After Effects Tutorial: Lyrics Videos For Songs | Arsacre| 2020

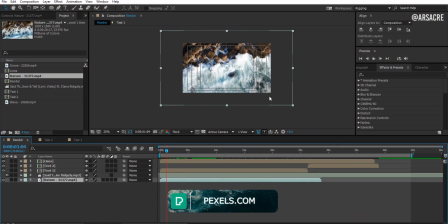12:21 Here I have some clips I downloaded from paxels.com, it is a great site for free to use videos.
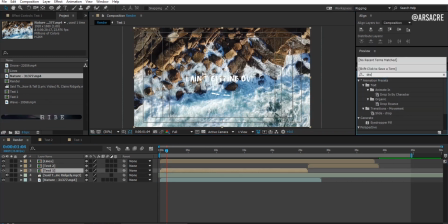12:28 As you can see, I can barely read the text, so I will search for drop shadow effect and apply it to both text layers.
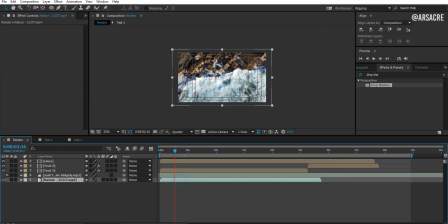12:40 This video has no movements except for the water, so let's add some scale and position keyframes, and give it some movement. As you can notice the color of the video is not so great, we will fix it.
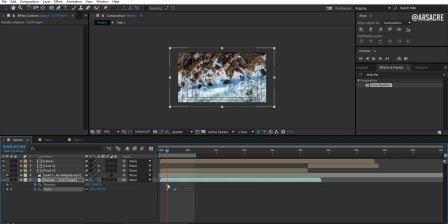12:57 Adding motion to this clip, will give a cool zoom out effect, as if it was shot with a drone moving upwards now our clip has some motion and it looks good try
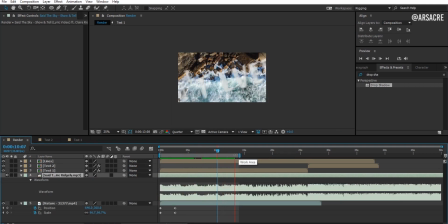13:11 to sync the zoom effect with the text like I am doing you don't need to exactly replicate what I am doing you're free to put your own ideas in my videos I just demonstrate you the ways so your job is to catch the ideas and create something unique with your own creativity and I'd love to see your work,
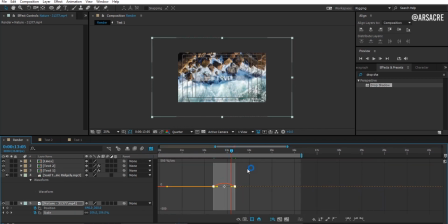13:30 with these ideas. Let's adjust this curve. So we will have a nice zoom effect.
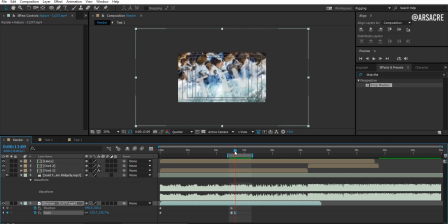13:41 Don't forget to trim the layer.
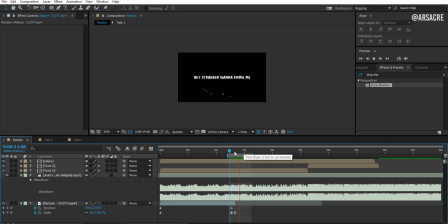13:46 Okay, after this clip I will add another clip.
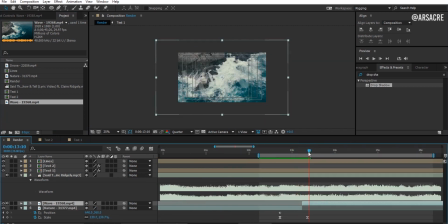13:54 I will apply scale keyframes to this clip. I am going to show you how to make a cool transition in a few moments. By the way, if you wanna hire me, for a lyrics video,
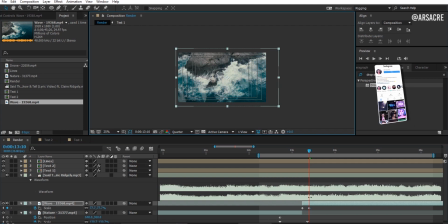14:10 or short animated ads you can send me a message and we can discuss about your ideas let's adjust this curve adjust it in the center perfect
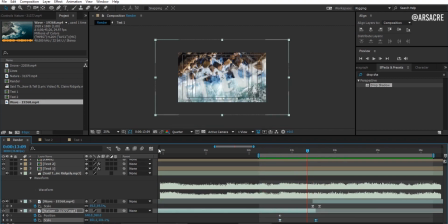14:29 I will simply add more video clips and adjust them according to my
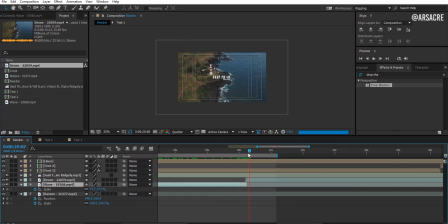14:34 liking let's create the transition I mentioned earlier right-click and create new adjustment layer put this adjustment layer above both video clips go to the cuts between both video layers then press these buttons to move go 10 frames backward and
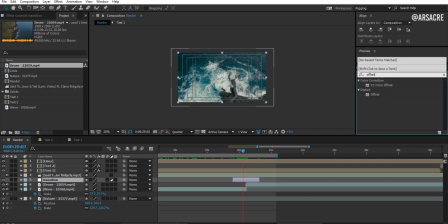14:53 forward trim the layer now search for offset and the effects panel drag it on adjustment layer create a keyframe
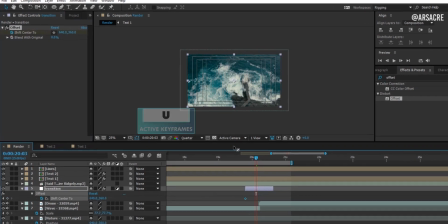15:02 for shift Center to move it back now add minus sign in 640 your values may be different,
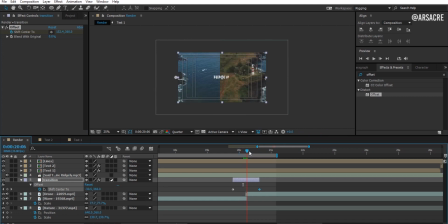15:11 just add minus sign. Now you can notice this movement, I wanna make it look smooth and cool.
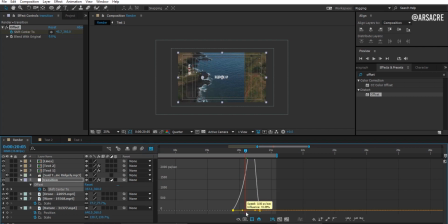15:17 Easy ease both keyframes and make a curve like this.
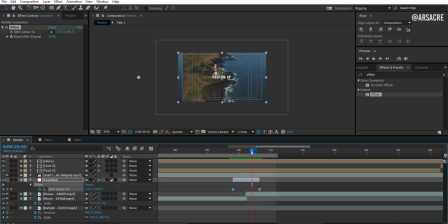15:23 Cool. Now apply directional blur effect to the layer.
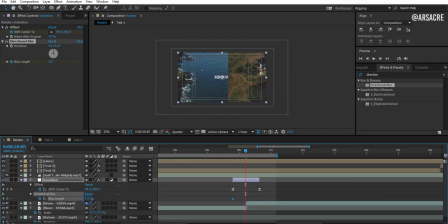15:34 Tweak it like so. Change the angle to 90 degrees. Move forward and set the value to 0 again. Let's have a look at the effect.
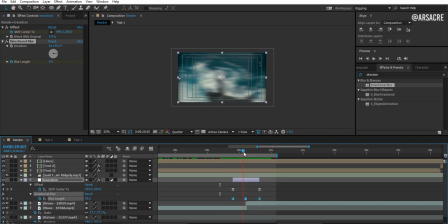15:50 Looking cool already. As you can notice the black lines around the corners, I want to remove these line, so I will search for optics compensation effect in the effects panel. And drag it on the layer. Tweak it like I'm doing.
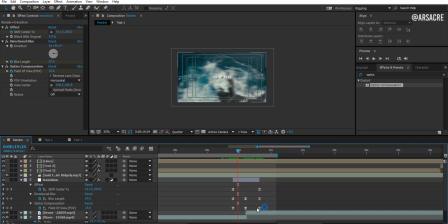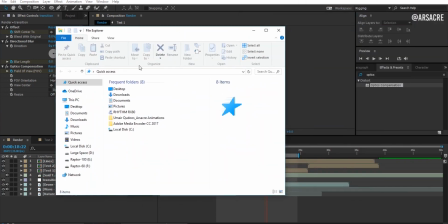16:15 Now we are done with this, it's time to add some cinematic overlays to the video.
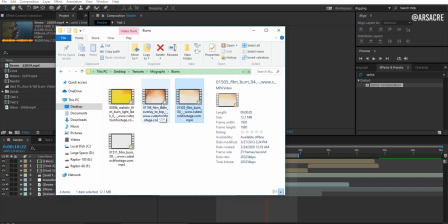16:20 Here I have some overlays in my computer. I will select some of them, and drag them into After Effects.
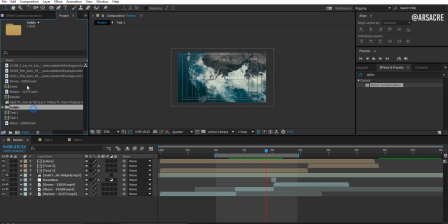16:27 Now from here drag any of those to the timeline.